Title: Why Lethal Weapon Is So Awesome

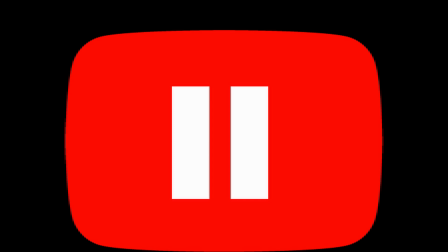they really don't make movies like these anymore do they the road is on pause planet stopped so since I as everyone else have plenty of extra time I'm considering
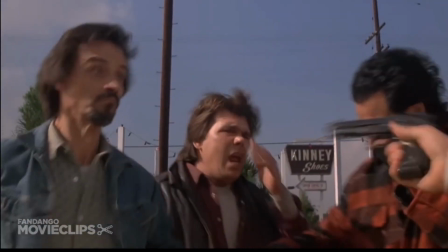Netflix and industrial quantities so I came upon this old goodie lethal weapon arguably the best buddy cop story ever put film with amazing chemistry,
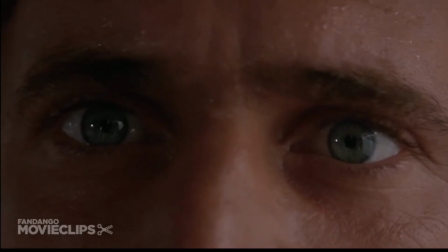good story and gripping stakes with no need to save the world to keep us interested by the way.
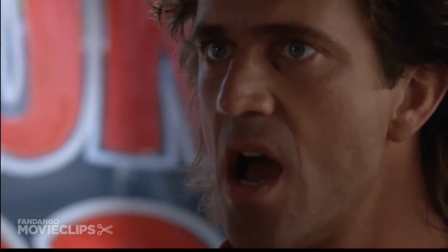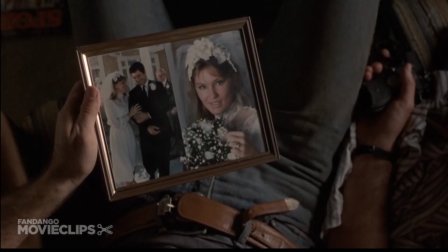But what's more important is how the story is put to screen I think and I wanted to break down the introduction of the walking talking cold machine Roger Murtag
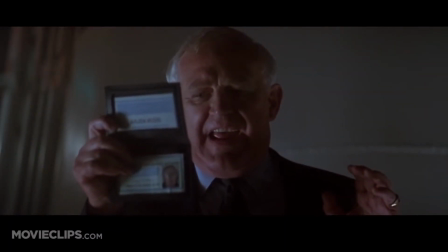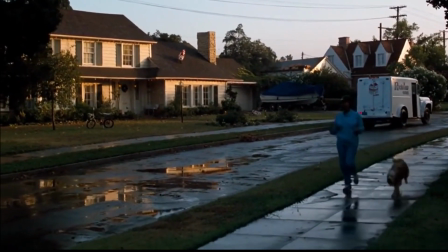and less so of Martin Riggs. We get an establishing shot of a quiet neighborhood switching to a bathroom scene and immediately
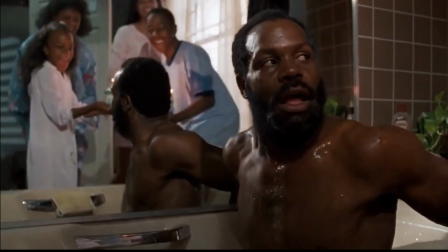by the bathroom scene we're told that this man has a beautiful family that does not believe in privacy.
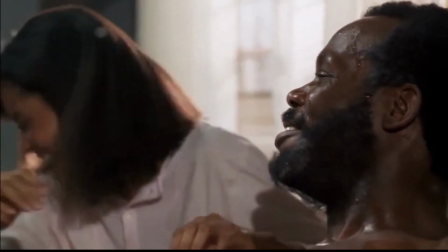His oldest daughter hangs in the bathroom for a bit longer to bring her to our viewers attention being that she's the stakes in the movie.
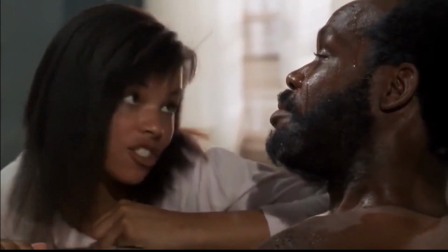She also lets us know that officer Murtaugh is too old for this shit.
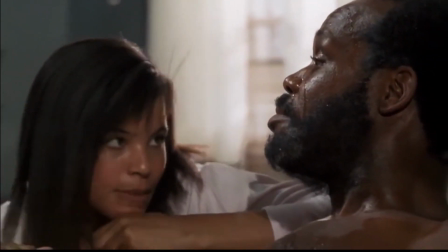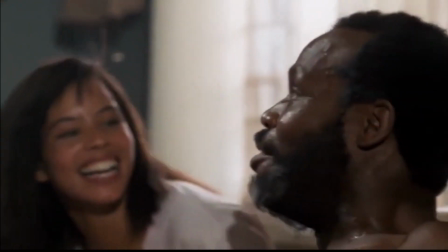As well as displays a special bond that good fathers tend to have with their daughters while being attractive setting up the overprotecting jealousy of Murtag.
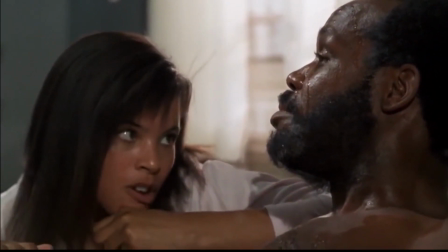It's so well shot that until I started breaking down the scene I didn't even realize that most of this scene is portrayed through the mirror.
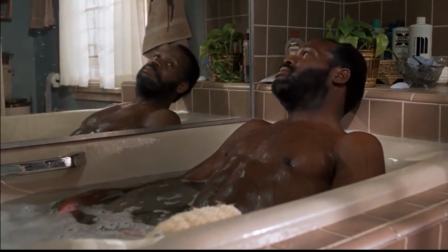We hear saxophones start playing a swing blues lick starting our association of the instrument with Murtag as a kind of late motif.
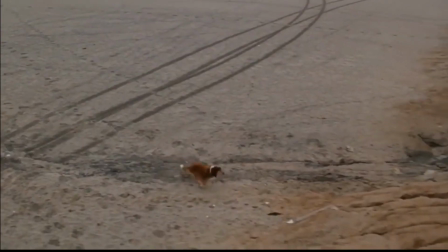The lead instrument then switches to a bluesy electric guitar as we change location. A white shadow of a dim beach with a dog running towards a pathetic trailer parked on a shore.
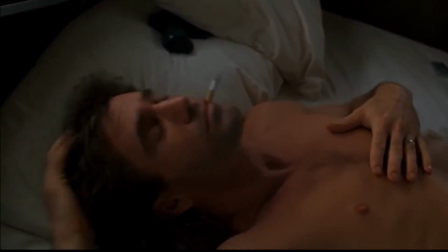We see a man in bed smoking a cigarette with a gun under his pillow and a filled ashtray on his sheets obviously displaying carelessness and problems with sleep
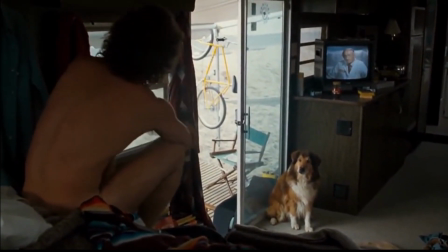the door is wide open the tv is playing telemarketing this man cannot possibly care for he's naked the dog caringly waits for him to get
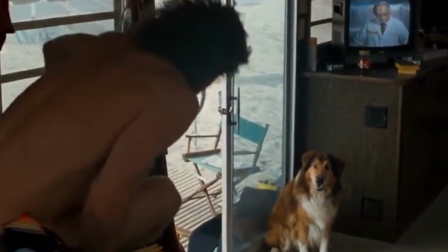up this dog that's free to stray is the only creature in this man's life and that's made pretty obvious
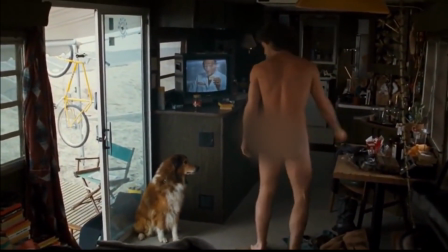his door is wide open through the night this man has nothing to lose he picks up a beer from the fridge as a morning drink,
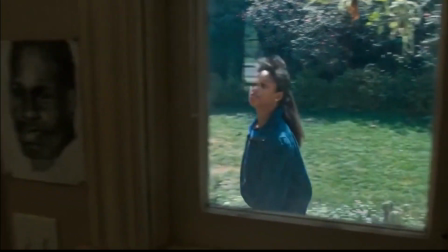for crying out loud. These two men are nothing like each other. We are then taken downstairs where we are treated further proof that this household does not believe in privacy.
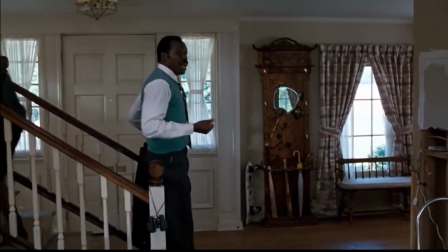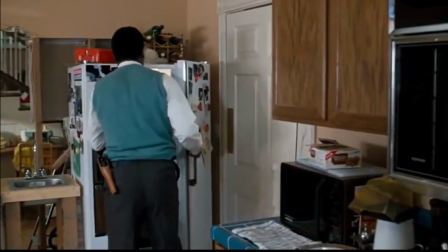The spot on the tag gives us that office dork vibe. The gun on his waist tells us he must be a cop.
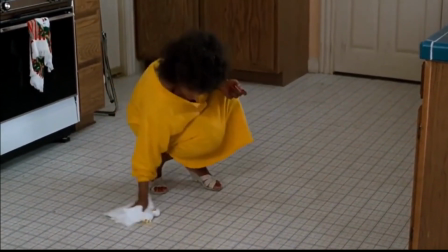The messy kitchen gives us the reason to believe she might be a lousy cook. But one thing is made clear.
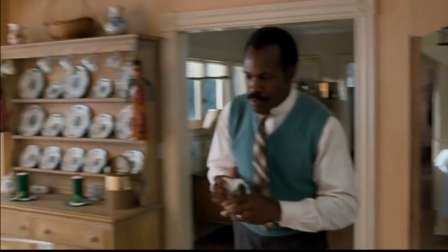Murtag cannot have five minutes of peace in his own busy home.
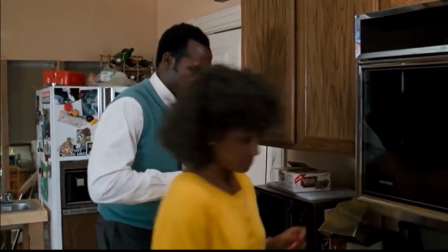In the sweet dialogue, Mrs. Murtag mentions that the office code about Michael Hotsacker, a name Murtag needs a second to remember.
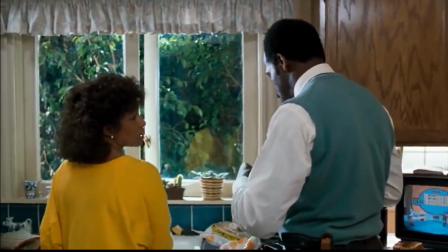We're told he hasn't spoken to him in 12 years, which means...
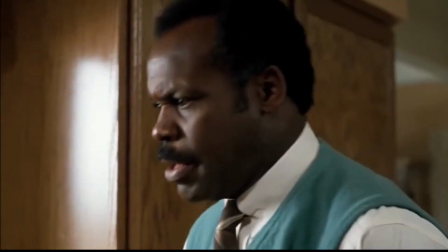That would make me...
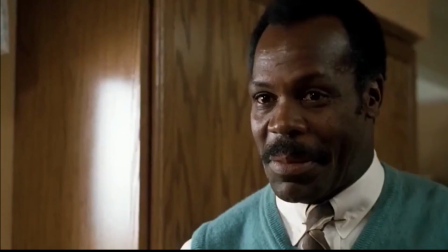So that means that you're... We're not gonna discuss that.
Portraying great chemistry and a believable loving relationship.
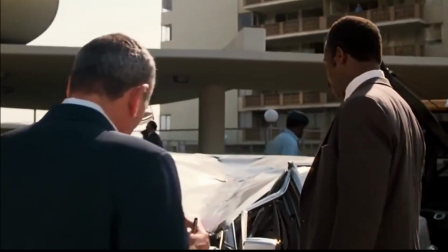We get character age, chemistry, a pretty sweet joke, and a setup for the next scene with poor Hot Sucker's daughter in less than a minute with no expositional dialogue.
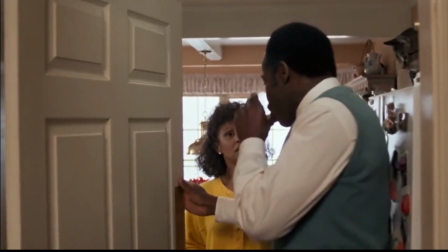Right after we find out Roger knows Hot Sucker from Vietnam, and since he never talked about him to his wife,
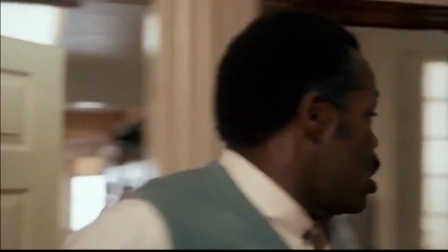we not only find out that he has served in Vietnam, but also that he doesn't like to speak about the war,
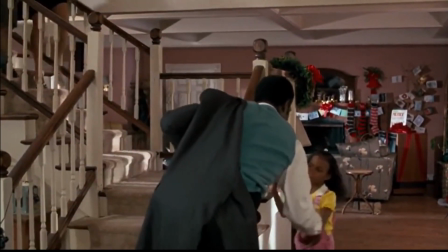suggesting this man has seen action. Furthermore, we see that he is a loving father to his younger daughter,
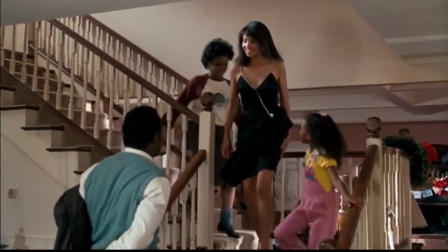making the sexualized appearance of his older daughter with the sad bluesy line on the sacks cement
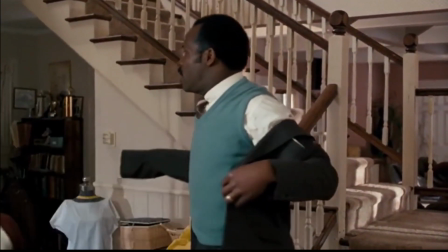in our brains the complex feelings Roger experiences regarding his beautiful older daughter's age.
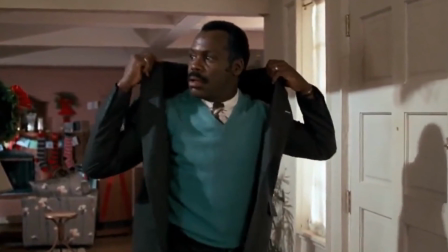He obviously can't give her up yet and is terrified for her. With no interaction with a possible boyfriend, we know all too well he's going to be overprotective of her.
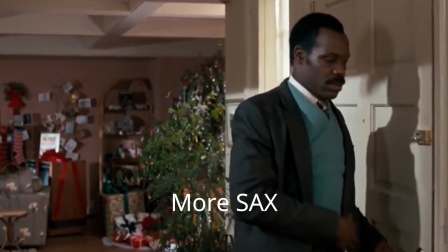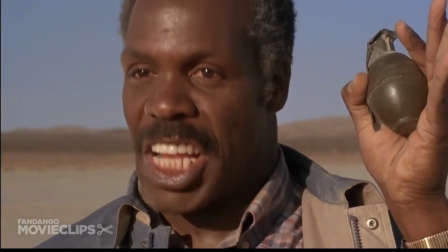All of these setups and character traits play off in the movie. Every Chekhov's gun that's set in this scene fires.
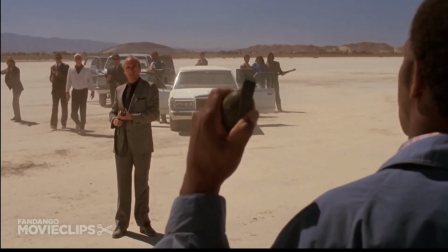There are no disappearing threads or deoxox machinas. Every trait of the Murtok's character and his setting presented will be tested in the story.